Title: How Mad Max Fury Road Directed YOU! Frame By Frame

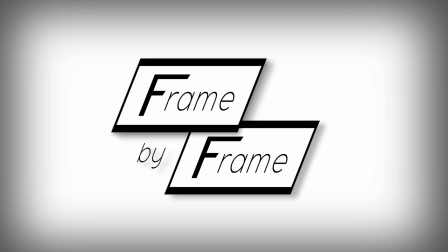0:03 Hello, my name is Kyle and welcome to Frame by Frame, a series dedicated to the craft of filmmaking.
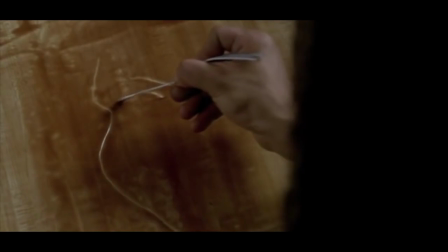0:08 Today we're going to talk about eye trace. Now put the pencils down, I'm not talking about tracing your eyeballs, stupid.
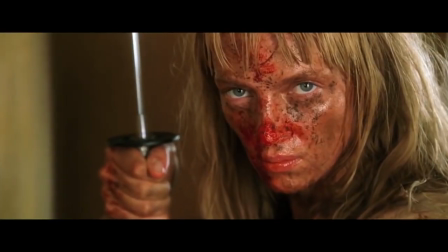0:13 Simply put, eye trace concerns the position and movement of your focus shot after shot.
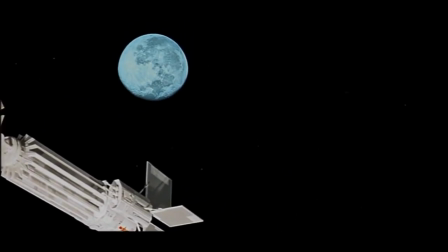0:19 Here's a demonstration. Where's your eye drawn when you look at this shot? And how does your eye shift from that shot to this one?
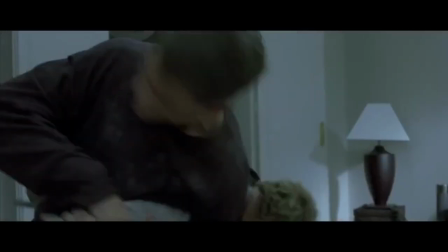0:25 That's eye trace. It's also an important question. You're telling a story visually after all.
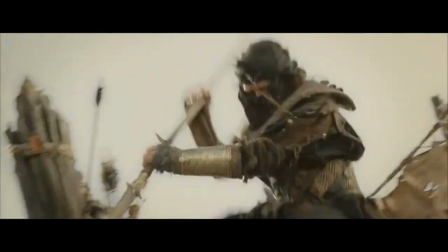0:30 And if you can't direct my eye to what I need to see, as an audience member, I'll be lost. And I'm not talking a Terrence Malick it's cool because it defies meaning lost.
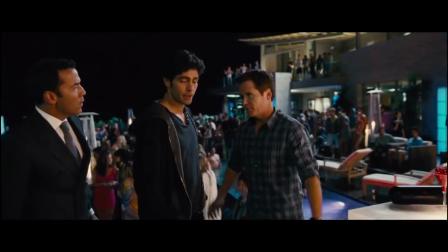0:40 No, I'm talking about that lost feeling when you watch Entourage. Yeah, wondering if it's actually on TV or if you've just died and gone to some terrible part of hell.
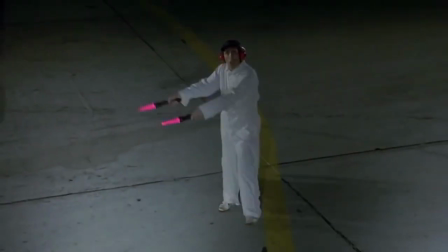0:49 It doesn't suck. Tell him it doesn't suck. It doesn't suck.
Now you may be thinking to yourself, Kyle, how hard can it be to steer a viewer's focus?
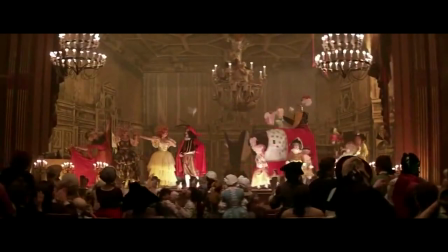0:56 Well, if you're making a chamber play, probably not too hard. But what if you're making an action movie?
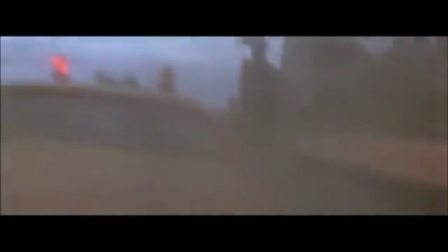1:01 A big action movie, with fast cuts, constant movement, and people everywhere.
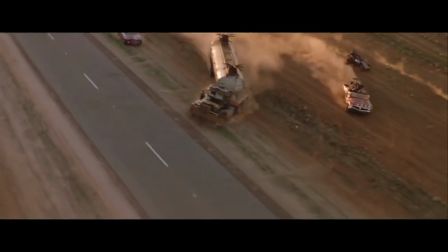1:06 Hell, let's throw in a fleet of cars and a metric ass ton of dust into the mix.
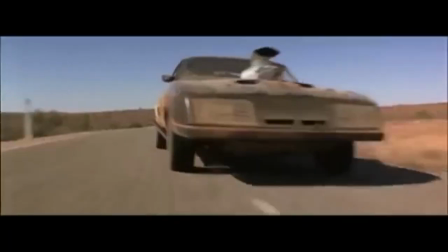1:11 Okay, now direct my focus. Seems like an impossible task, huh? It's not.
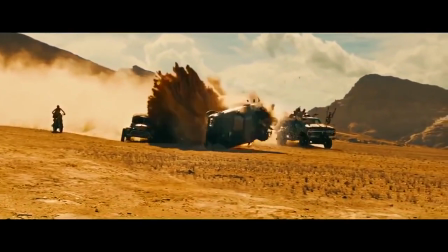1:16 At least not for George Miller, director of Mad Max: Fury Road. By the way, he's the dude who directed the original Mad Max trilogy.
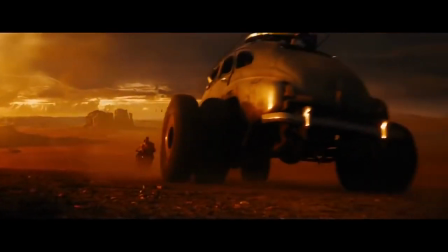1:23 But enough talk. Strap on your seatbelts and pray to the mighty V8. It's time for some Mad Max: Fury Road.
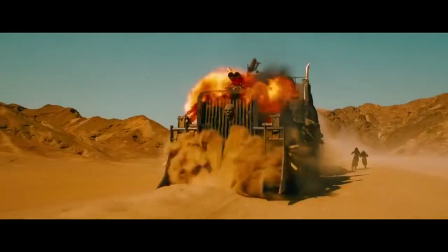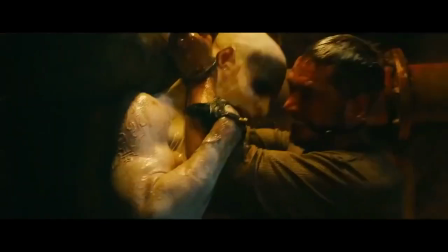1:35 Okay, so a couple of things before we rev this shit up. I'm gonna show you a scene from Fury Road.
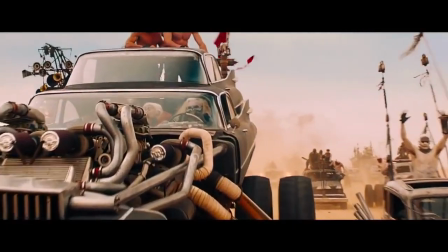1:41 In it, Nux, played by Nicholas Hoult, drives off in a suicidal pursuit of Furiosa, played by the lovely Charlize Theron.
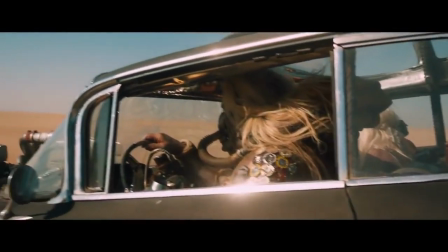1:48 Now while you're watching, pay attention to where your eyes shift, shot after shot, okay?
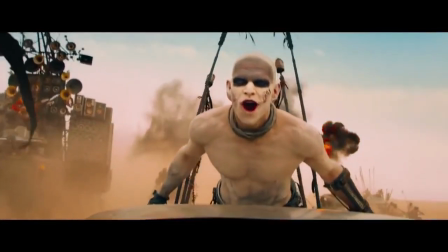1:52 Cool, punch it.
He was scanning the horizon! No, I am awaited!
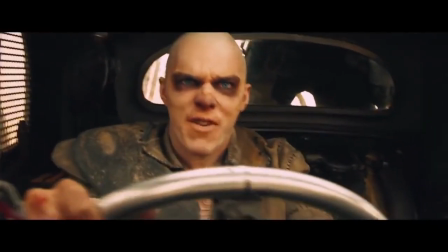1:59 I am awaited in Valhalla!
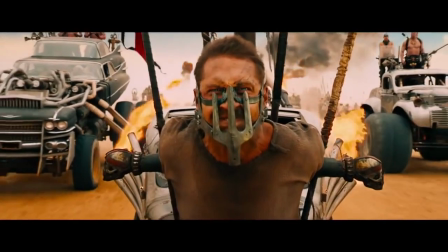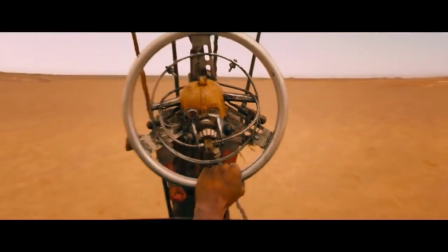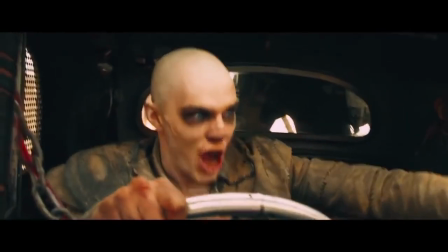2:13 Great. Now how did your point of focus change? Were your eyes moving all over the place or did they stay in generally one spot?
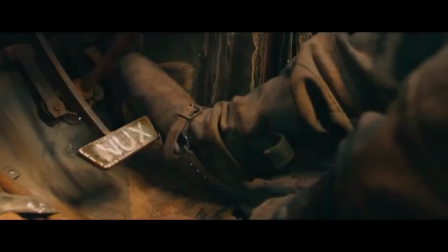2:20 Well, they should have stayed in one very specific spot, the center of frame. Watch it again.
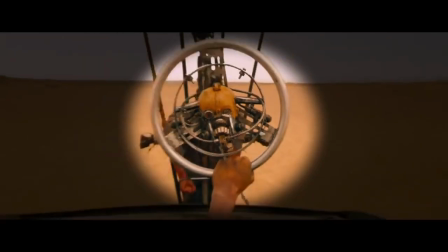2:25 Nux's face, the fuel nozzle, the steering wheel, then the car itself, they're all right there in the middle of frame.
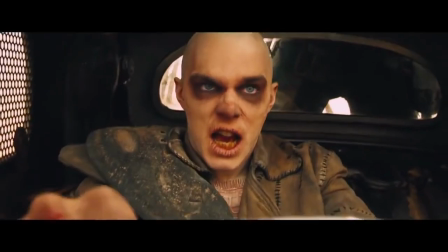2:32 But why do that? Because your eye never needs to search this way. Frame after frame, you're already looking exactly where you need to be.
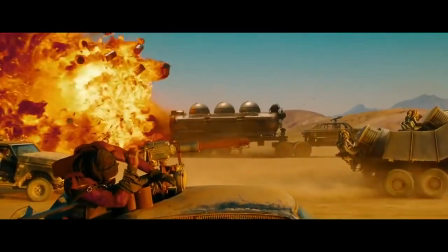2:40 Because when you have cars on screen, plus explosions, plus a fat guy with nipple clamps, you don't
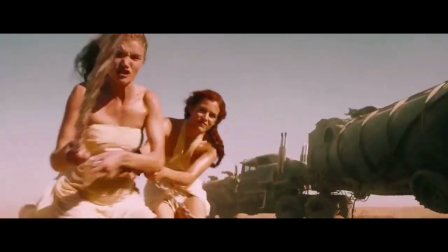2:46 need shit to get confusing, especially when each shot's on screen for just a second or two.
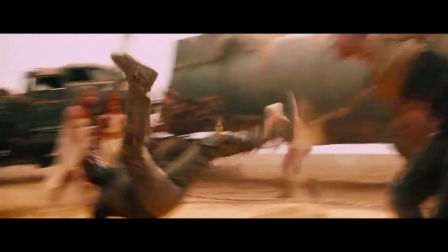2:53 Okay, so placing your subject in the same area of frame, shot after shot's an effective use of eye trace.
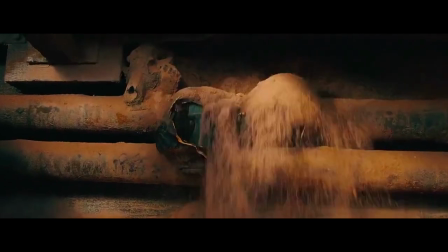2:59 Got it. Not to mention this technique's already been addressed in Fury Road reviews. But what if your subject's moving throughout the frame, in areas beyond the center of the image?
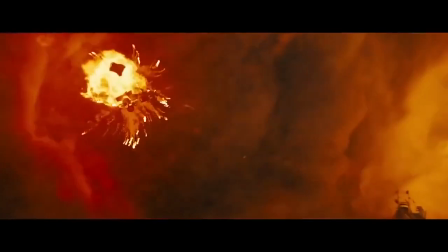3:08 How do you deal with that? Well, I just so happen to have an example, who would have thought?
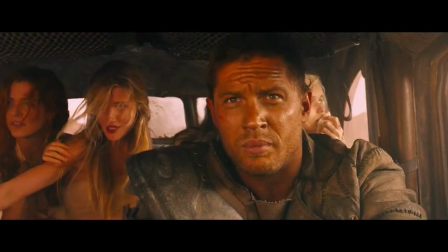3:13 In this scene, Furiosa and Max, played by Tom Hardy, are under attack by the Rock Riders gang.
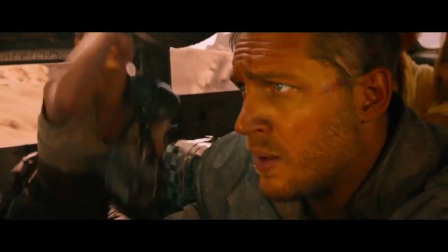3:19 Yep, even in the future, guys who ride motorcycles are douchebags. Now when you're watching this time, pay attention to how movement guides your eye.
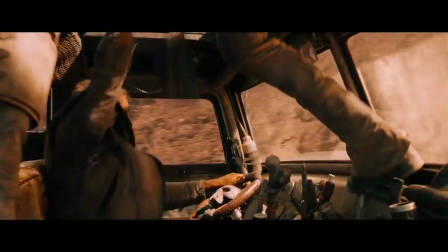3:27 Cool? Great. Second gear, coming up.
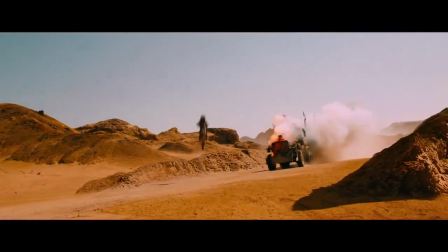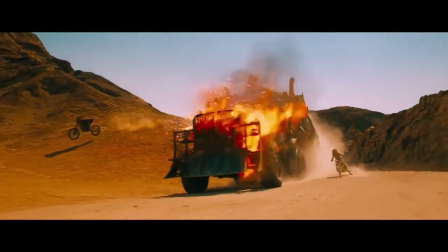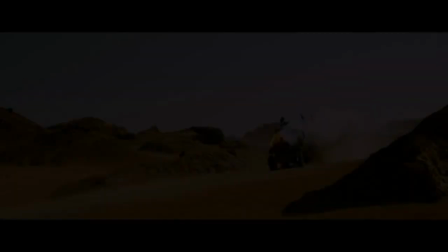3:41 So what did you notice? Well, here's what I caught. First, Biker A moves from frame left to right.
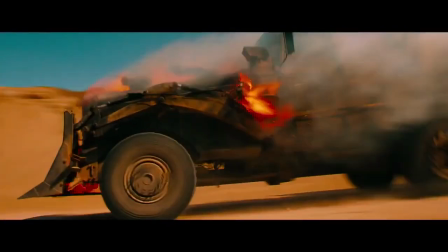3:49 Then the war rig barrels from frame right to left. Once her eyes shifted back to frame left, Biker B shows up.
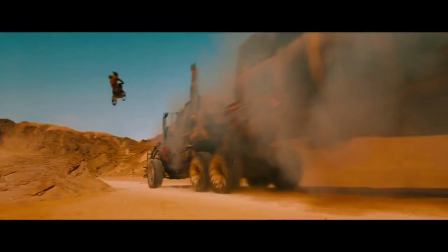3:56 Aha! He jumps from frame left into the center of frame. Cut on that motion to him still in the center of frame.
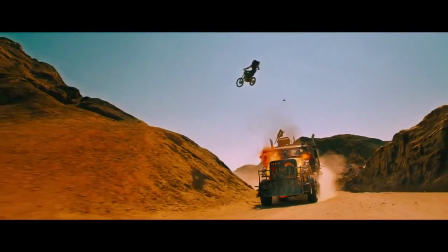4:03 Then he drifts from there into the left of frame, cut to Furiosa. Now where's her face positioned?
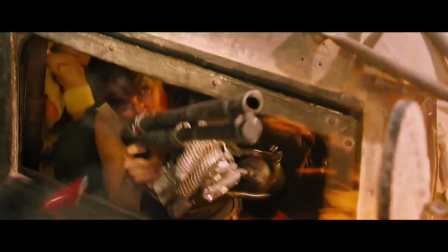4:10 That's right, frame left.